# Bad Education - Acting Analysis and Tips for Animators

Welcome back to the acting analysis and tips for animators and today I'm going to take a look at the movie Bad Education and there's going to be a ton to cover.
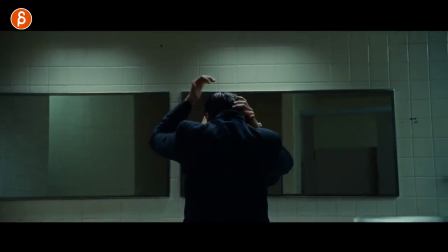(0:07)
I'm going to look at acting that you can do just with your body.
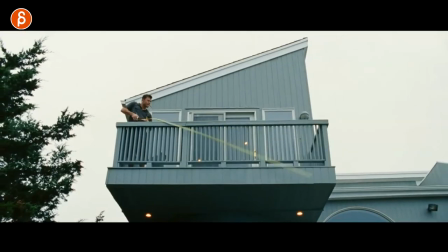(0:09)
It's going to be about character reactions, thought process and anticipation, prop handling, framing and posing, contrast and a ton more. So let's go. And before I continue, if you're new to this channel, hi my name is JD and I do acting analysis clips like these.
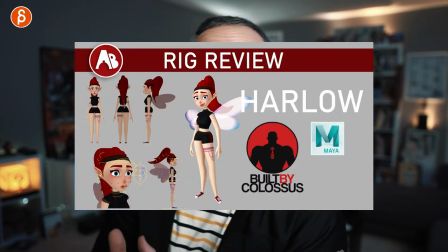(0:27)
I do animation analysis clips, I do animation lectures, I do re-reviews, product reviews, feedback, and all kinds of stuff. This is YouTube, this is the pitch. Feel free to browse around, look at my channel if you like it. You can hit like, you can hit subscribe, you can hit that bell button, but that's just the pitch. You know it's YouTube, we've got to pitch it. Other than that, let's go through the sequences because there's a lot to cover. And I'm going to start with this, where it's mostly about the back.
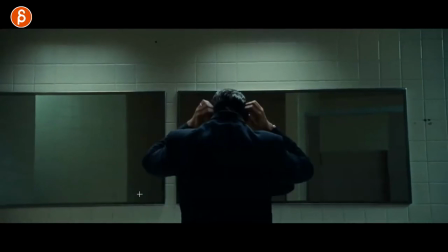(0:48)
I love that this is how the movie starts. And I like this where it's not too often that you see this in student clips or even in movies, actually, in animation movies.
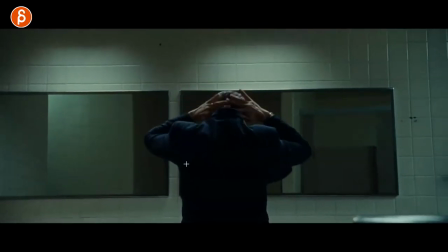(0:55)
It's all about establishing the character without really seeing this face.
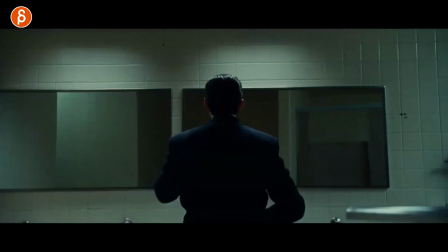(0:57)
So you can just see how he takes care of himself this is a long sequence where it's just all about him and you can see as he goes out
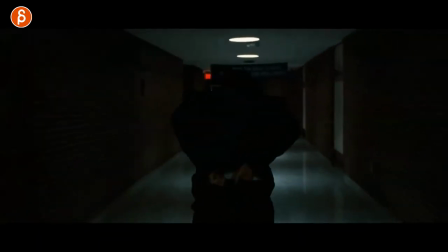(1:04)
we barely see his face and then he takes care of himself here just gets all ready we kind of notice it must be something
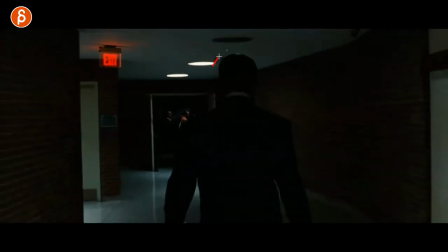(1:10)
maybe about him he has a speech but this all continues you can see how he kind of gets ready his neck here and this is cool too
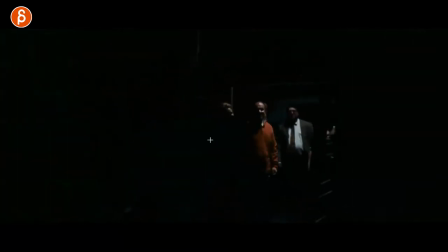(1:18)
even if you don't do any of this i like this moment here where you come in and it's all about the reactions for the character it's
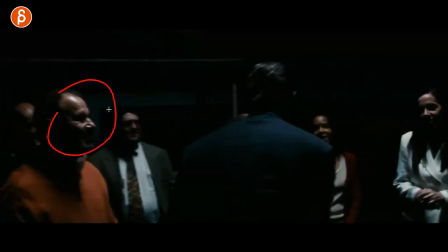(1:26)
of dark here but you know you can imagine he must be an important person at least to those people it's kind of neat to kind of focus potentially your animation on
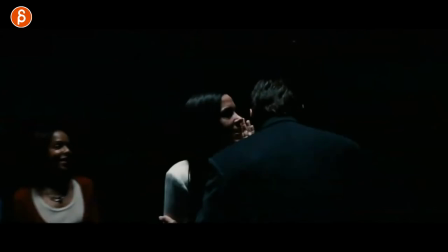(1:32)
characters reacting to a person that you don't really see face-wise you have this even here someone's whispering something and this continues on until we have the reveal and this is something where you can put the character more in frame and again taking care of the hair the suit whatever
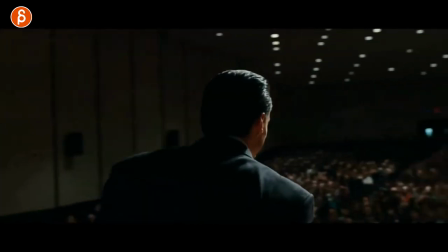(1:46)
you have until here and then you can do something where like that where it's kind of a reveal camera turns and now we see the
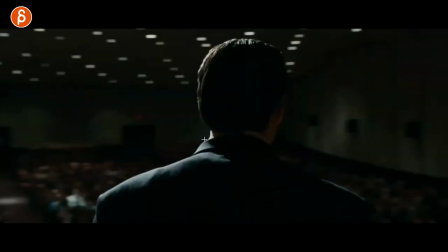(1:53)
character and this could be something where maybe we think with the suit and the hair and people
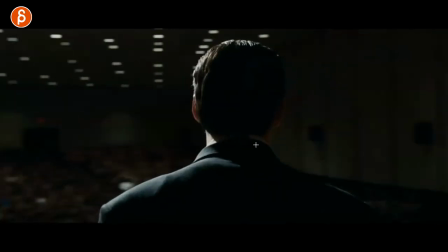(1:59)
idolizing the characters might be a person that's really confident and maybe in your version this
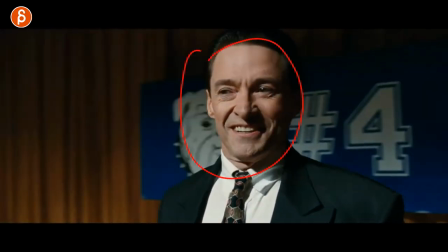(2:04)
turns into a scene where you see maybe a character is really really nervous and not confident or it's just not a face you would expect it's kind of a neat reveal it also kind of forces you to go more into gestures and
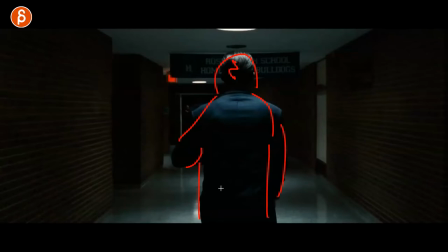(2:16)
body language and pantomime stuff without really relying on the face which just kind of a cool and kind of a difficult challenge.
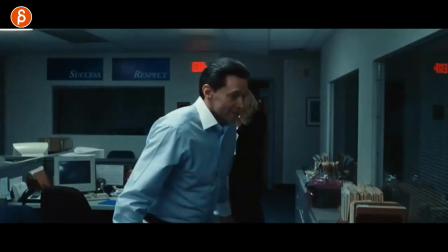(2:22)
Speaking of face, I love this. This is not really in terms of acting, but I like it in terms of a transition where she asks him a question about the character and he can't quite remember.
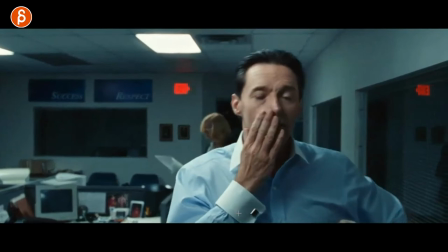(2:31)
Like, oh, that's a difficult thing. Who was that? Who was this? And then you can see as he goes forward, he goes, oh, wait, now I know.
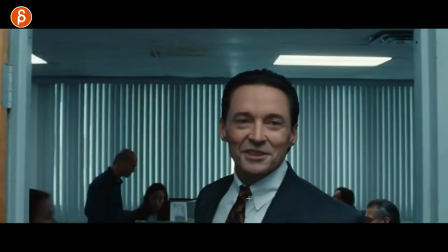(2:38)
Cut to this.